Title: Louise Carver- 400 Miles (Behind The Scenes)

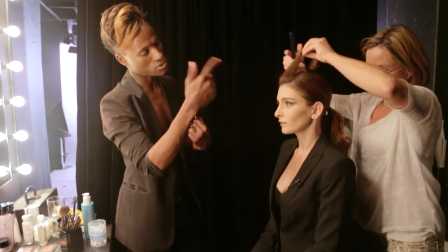What we'll also do is, we'll just do a little bit of a contour there, just also just contribute to the sharpness of the scene that we're going for.
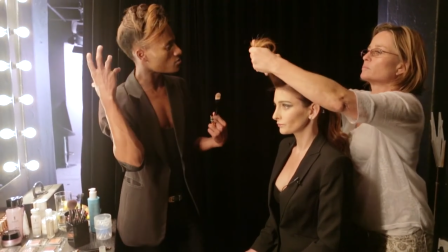Same thing applies to the hair, definitely more pulled back, a bit of a tease on,
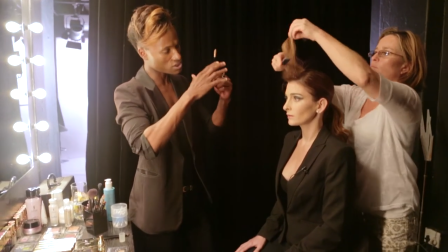just on the front part of the face, and we're just going to slick it back, giving it a little bit of texture,
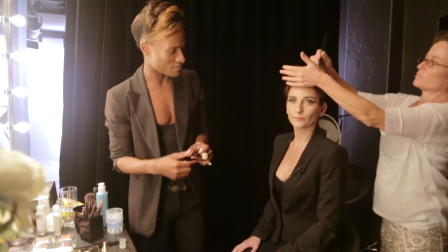a little bit of shine. And yeah, I think that will be perfect just to give the portrait, to portray a more stronger, a stronger woman.
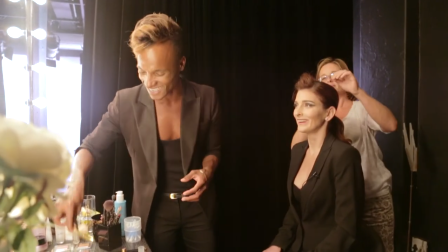It feels... Stronger Louise. Yeah. If that's possible. No, I'm kidding.
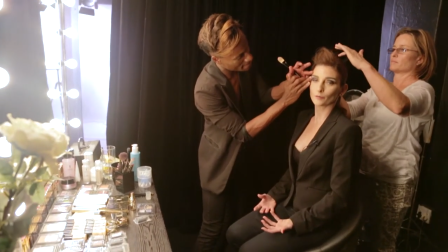It feels like we're putting together the pieces of something very, very artistic and not so literal.
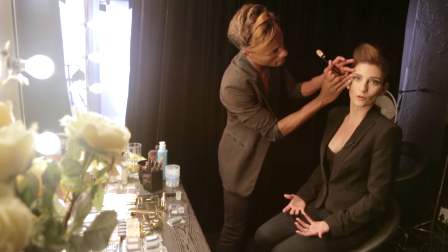It's far more metaphoric.
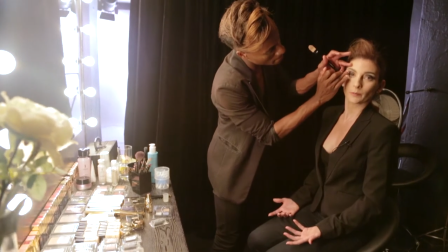And this music video lets the audience make up their own mind about the meaning behind the song instead of dictating it to the viewer.
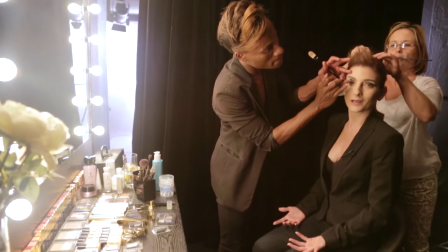And I really like that.
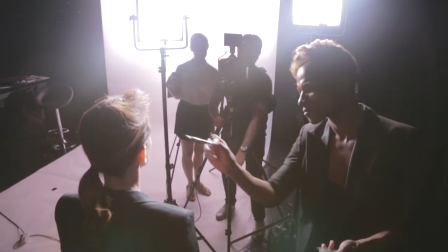With this video, what I'm trying to capture with Louise is her voice. Mainly her voice because the song, it's beautiful, it's well written and the melody with it is amazing. So I don't want any distractions with the story and then someone, drama and all that stuff, just to focus on her voice. That's what the main objective. The reason we shot just Louise's face is to focus on her voice, her singing, so that people actually listen to the song.
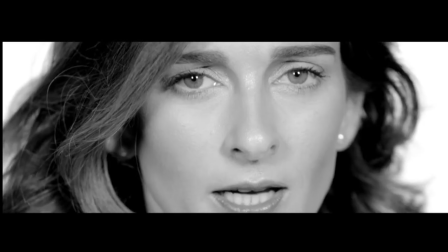When they look into the shot, they see her eyes and they connect with her on a different level.
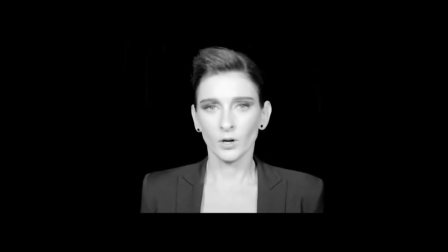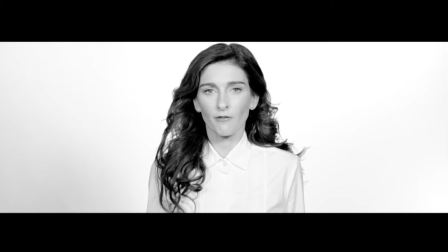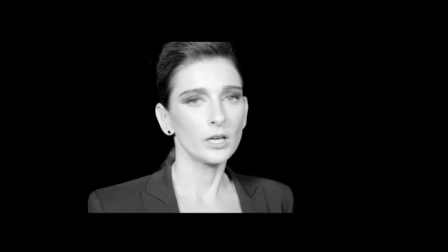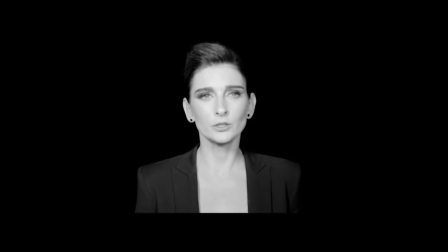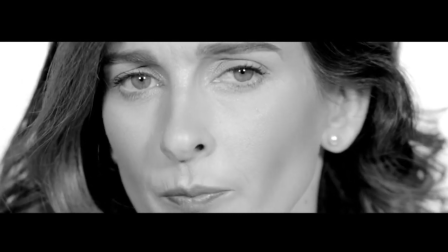400 miles is about a terrible breakup. and one person is deeply suffering, and they're angry that the other person doesn't seem to be suffering at all. It's a one-sided affair. And she's fighting demons, big demons. And it's a very, very sad, deep and meaningful song that I hope gives everyone goosebumps. It's beautiful, very beautiful. I love the way that it sort of goes slowly and speeds up in the chorus. It's yeah, I really enjoy that. The thing about Louise is the power of her voice and it's just her and the piano when she sings most of her live performances and it's her voice that resonates with most people.
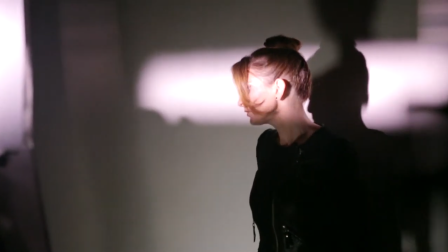I needed to shoot a new music video and I have a great friend, Nikki Greenwall, and I casually mentioned this and we thought we were a bit worried that our friendship might you know suffer or there might be an argument we've never worked together apart from school projects and I was excited because my huge fan obviously of how slick Nikki makes everything look and she really convinced me to go in a certain direction and to style myself in a certain way which I hadn't done before and make it very clean and make it all about the message of the song simplify it, use my eyes more than anything else, so that's why we had so many close-ups. And Nicky Studios, Greenwall Productions are here in Cape Town and I had just done a show in Cape Town and it was just perfect timing, it was really, really good timing.
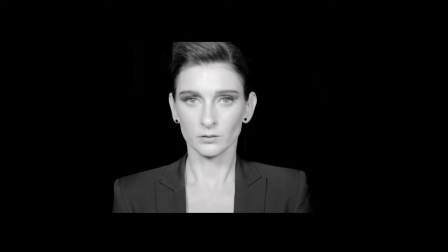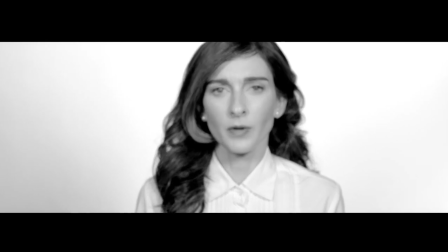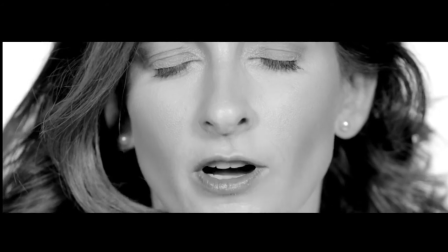I clench my fists, reach for the bottom One last